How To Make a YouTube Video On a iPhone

Hey guys, welcome to another video. Today, I'm going to teach you how to make a YouTube video with nothing but this.
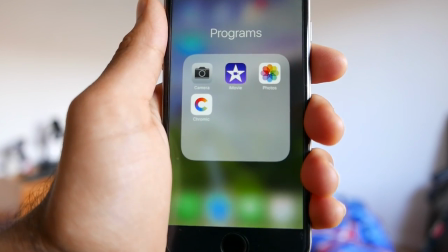0:08 So starting with our phone, these are the apps we're going to need. We have camera, iMovie photos and chromic.
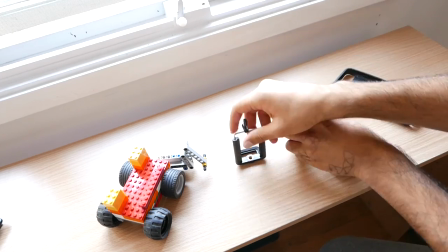0:13 So as far as gear goes, we're going to need the iPhone itself. A pretty rubbery case. This is exceptional, but this is going to help us if we want to attach it to a tripod.
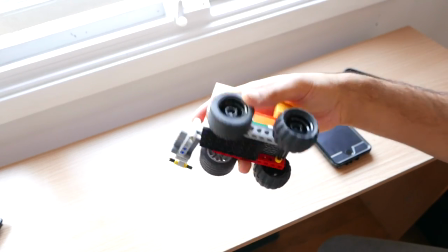0:21 I was going to need this little dolly. I made this custom made out of a couple of Lego pieces. First of all, let's put the case onto the iPhone.
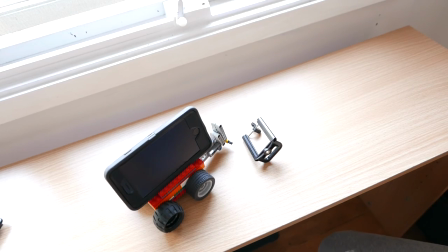0:28 So, we're going to just pop the iPhone into here. I'm going to grab our subject, which is going to be my old phone, and start filming.
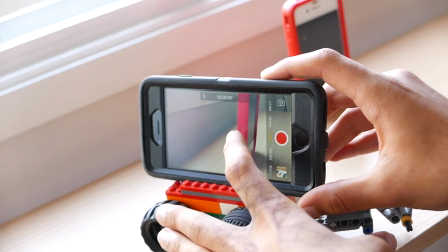0:34 Alright, so now that we're in the camera app over here, what I'm going to do is I'm going to go ahead and tap and hold onto my iPhone.
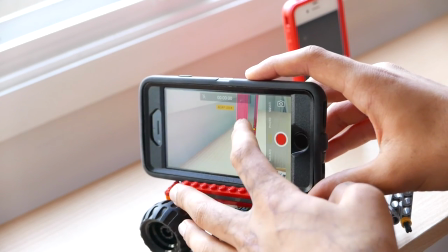0:40 And it'll appear with this little yellow piece up at the top. And so, now we can slide up and adjust the brightness exactly how we want it to be.
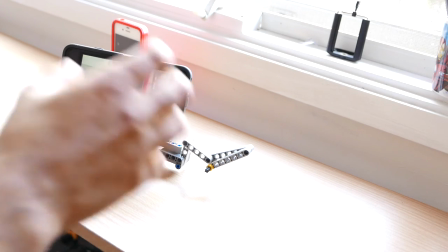0:51 So, now I've just moved my entire setup a little bit to the right. I'm going to take another shot just panning down this way now.
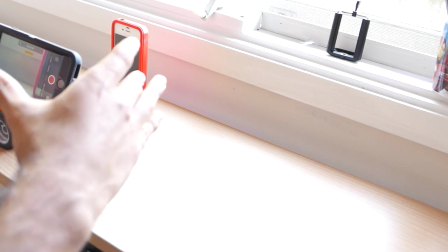1:00 So now it's always good to remember not to stay too close to your subject otherwise your audience will never really see what you're trying to show them.
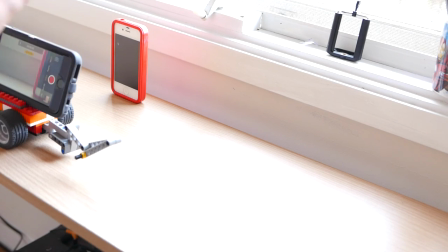1:06 It's always in their face they'll never really get an idea of exactly what it is they're looking at. Okay so you can see our setup has now moved onto a tripod.
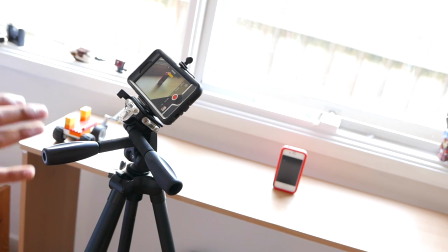1:12 I'm going to do one of my favorite pans and I see overhead pans.
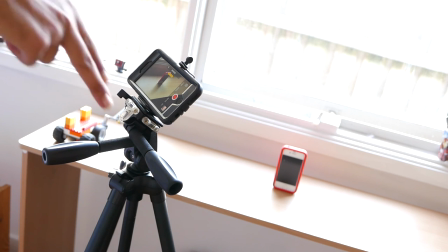1:15 Pretty simple what you do is you make sure two of the tripod legs are facing the subject so there's an opening where the subject is.
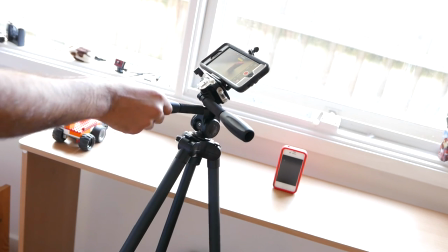1:22 What that results in is if you push this forward you get a really really nice steady pan going over the subject.
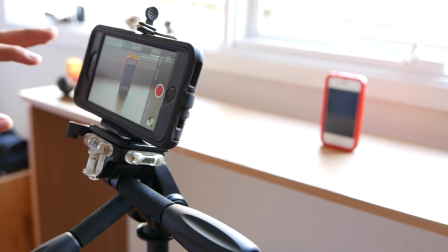1:31 So I'm going to take another pan coming out of the subject this time. You want to ease out of your shot.
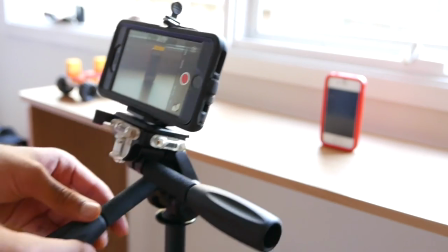1:36 You don't want to just go straight down like this and knock it into the ground. You want to go from fast and just slow down.
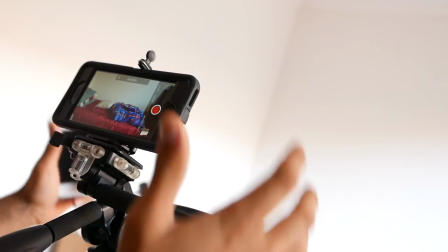1:46 Okay guys, so for this shot, I want the phone to be in focus but for everything else to remain out of focus, even before the phone comes into the camera.
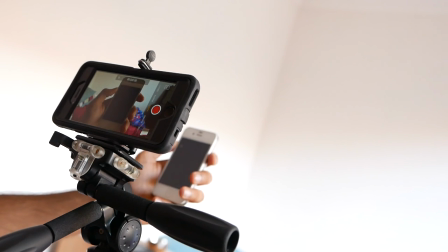1:53 So what I'm going to do is before I hit the record I'm gonna bring my phone exactly where I want it and I'm gonna lock the focus on my phone.
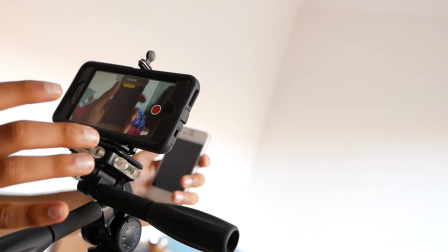2:00 It still remains blurry. So I'm gonna hit the record button now and then bring my phone in and it'll look like it's blurry all the time and my phone comes into focus.
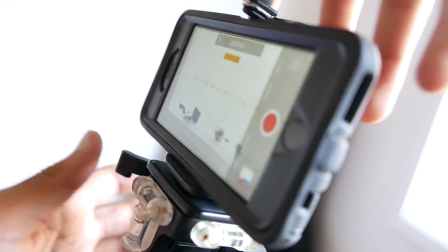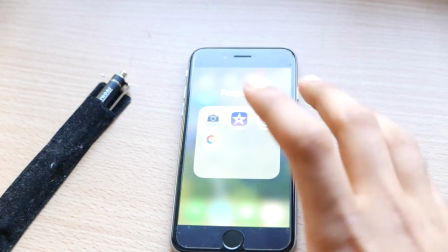2:14 Okay, so now that we've finished with all our footage, we can go ahead and switch off our camera and go into the Chromic app over here.
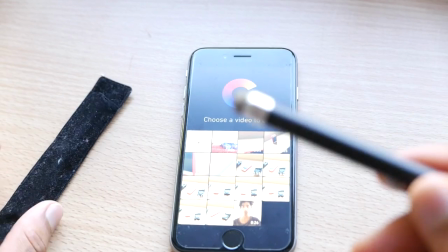2:21 I have to say, using a stylus for the rest of the video will make it much, much easier, but if you don't have one, it is still completely possible.
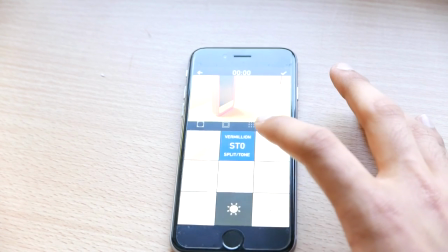2:27 So, I'm going to select our first clip that we have right here. So, I'm going to go ahead and add the STO effect and you can slide down to increase and decrease how much you want it.
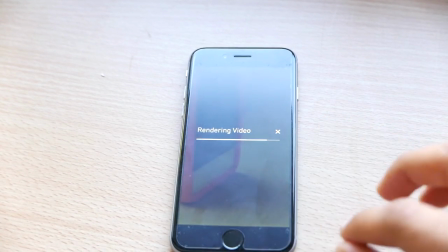2:41 now and I'm going to say save as a copy. So now what I have to do is go ahead and do this for all of the other videos.
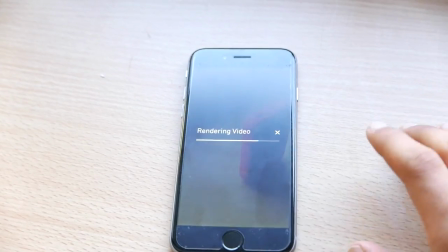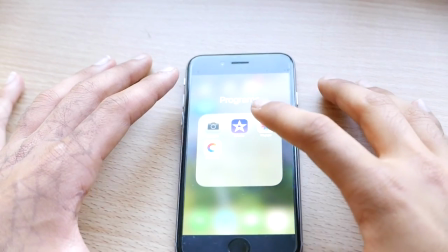2:53 Okay so now that you've color corrected all of the footage you can go ahead and switch on iMovie.
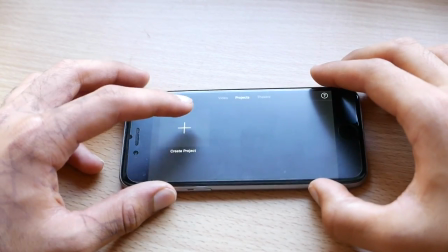2:58 Turning the phone landscape now will make it much much easier. So I'm just going to hit create a new movie and make sure I select movie and not trailer.
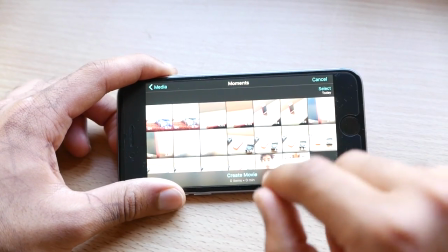3:06 So now it's going to ask which footage I want and I'm going to select all of my color corrected footage. Make sure you select that footage.
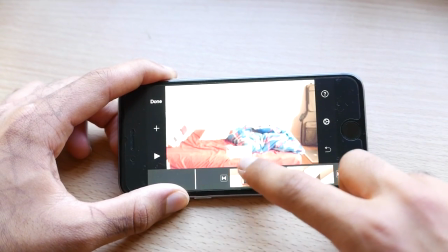3:15 It's kind of in the wrong order so what I can do is I can tap and hold and now I can drag my video clips where I want them to be.
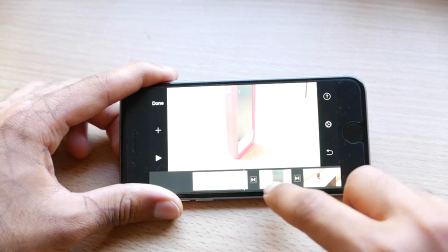3:24 Alright, so now that I have my video clips in the order that I want, I'm gonna go ahead and select these little transitions over here.
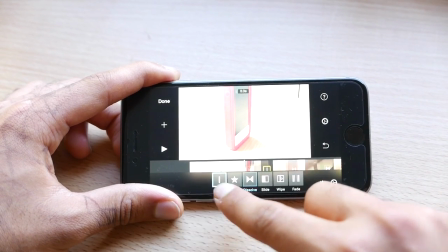3:31 Presets to dissolve, you want to make sure you select none. Go ahead and do that for all of the clips as well.
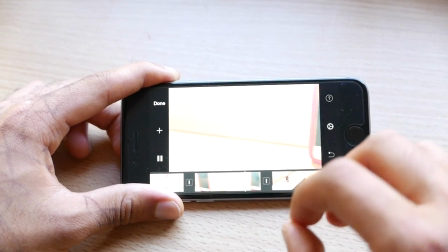3:36 So what we need now is to get some music so we can beat match it to the song. That's one of my main, main secrets.
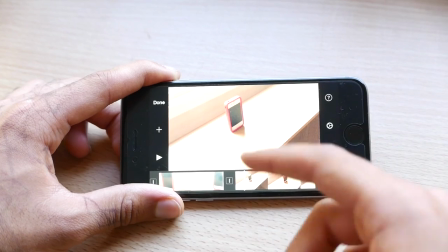3:43 I don't use transitions. I use the beat of the music rather than using dissolve or fade or swipe.
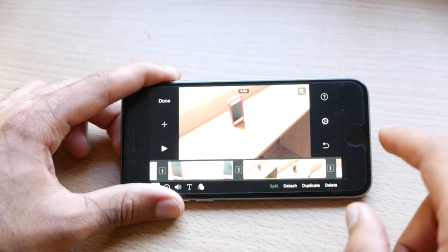3:48 Let's say the song has a drum beat, then it switches to the next clip rather than using like a dissolve or something like that.
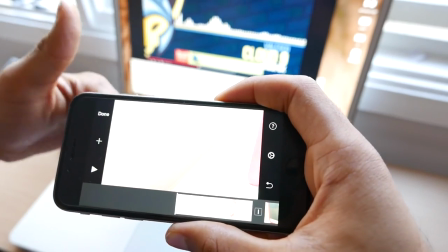3:53 Alright guys, I've got my song on the computer over there. Unfortunately, I don't have a way of bringing it across to my phone. So, there's a bit of a cheat way of doing it.
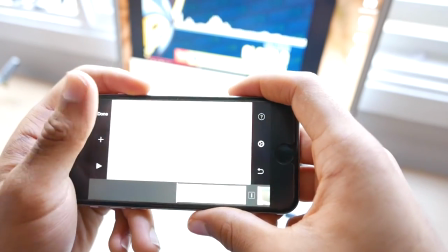3:59 I'm just gonna hit the plus sign here, scroll down to voiceover and hit that. I'm gonna make sure the cursor is right at the start of the video by the way.
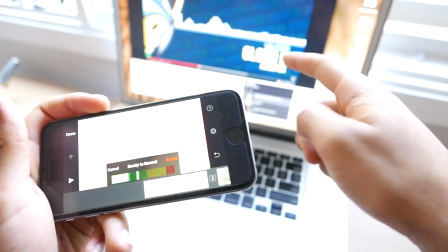4:06 And then I'm just gonna hit record and it'll give me three seconds and I'll play it on the computer and just record the sound.